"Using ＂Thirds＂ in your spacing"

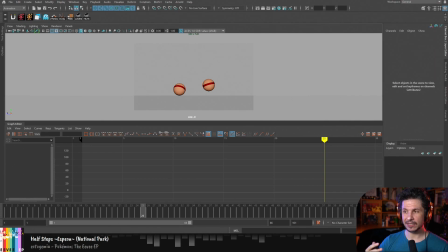[4:05]
We are looking at our curves and trying to make sure that something isn't happening at a halfway point. Now, it's kind of hard to show with a bouncing ball here, but when we get to the Taylor assignment, I should be able to show that. It's essentially looking at your graph editor, and let's see if I can show it here.
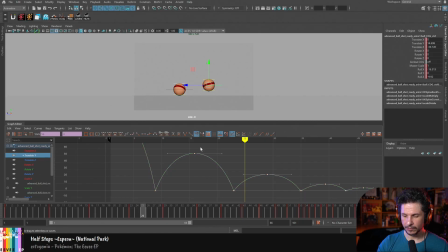[4:25]
Let's take a look at, we'll just take this beginning curve here, and I'm just going to reset it right there. So if we take a look at this curve, it's the same thing going in and then going out. If I was to split this in the middle, right here,
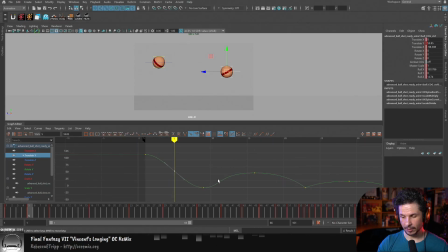[4:46]
you'll notice that that curve is almost a mirror image going in and then out. If I break this down even more, just with keys, I'm not changing the curve, you'll notice that
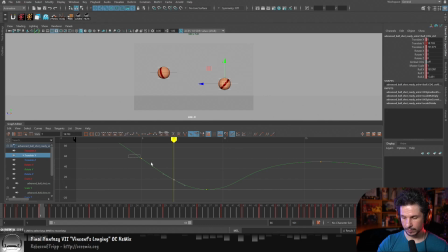[5:00]
that is still almost halfway. If we just set this in step mode, it might make it a little bit easier to see. So see how these steps are kind of feeling similar. And if I was to push this even more, let's actually add one more key in here.
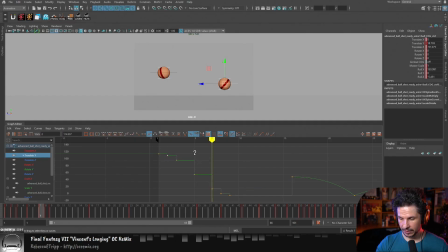[5:20]
And put in step mode. So halves would be if your animation started looking like this. So it's still technically easing in and out, but there we go.
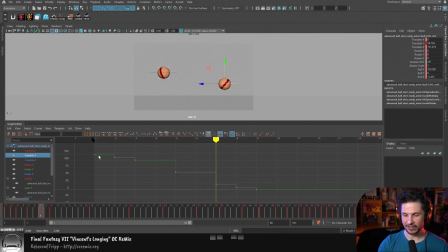[5:36]
But see how it's kind of getting flatter there? It's not actually easing. So what we can do is we can just make sure that that favors one side more than the other.
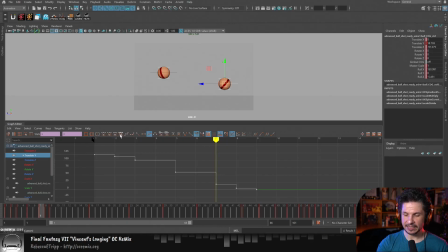[5:51]
Now, like I said before, we don't usually encounter this in CG as much because the computer is very good at kind of giving us these transitions and in-betweens. But we can still apply the idea of it.
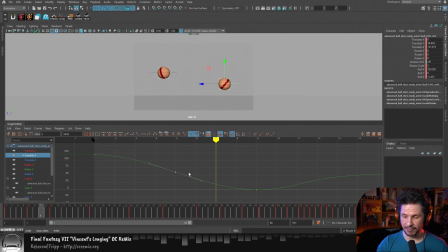[6:10]
So for example, here, instead of having this curve right in the middle, I could just push that up to favor the top key. And that's just going to make my curve more dynamic. When I put a breakdown here, I can favor this a little bit lower.
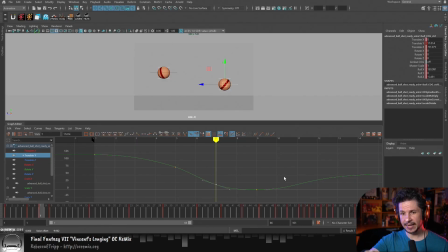[6:25]
That helps make it more dynamic. So I'm favoring one side of the curve more than the other, or one key more than the other. It's all the same terminology, or all different ways of explaining the same thing.
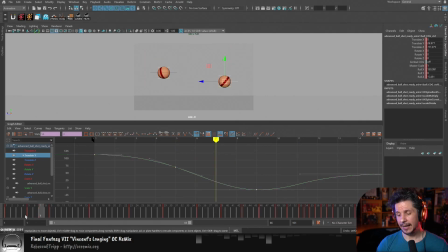[6:40]
So I hope all of that makes sense. It's essentially trying to avoid the halfway points, because the halfway points tend to lead to boring animation if we over rely on it.
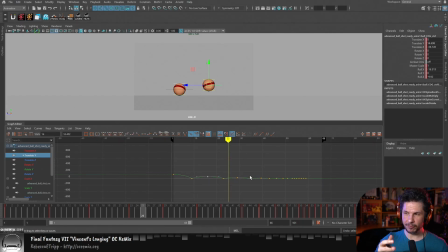[6:55]
Animation typically looks more dynamic if we favor one side more than the other, or in the 2D terms, if we do thirds. Doesn't mean we always have to do it, but it just tends to make things more dynamic.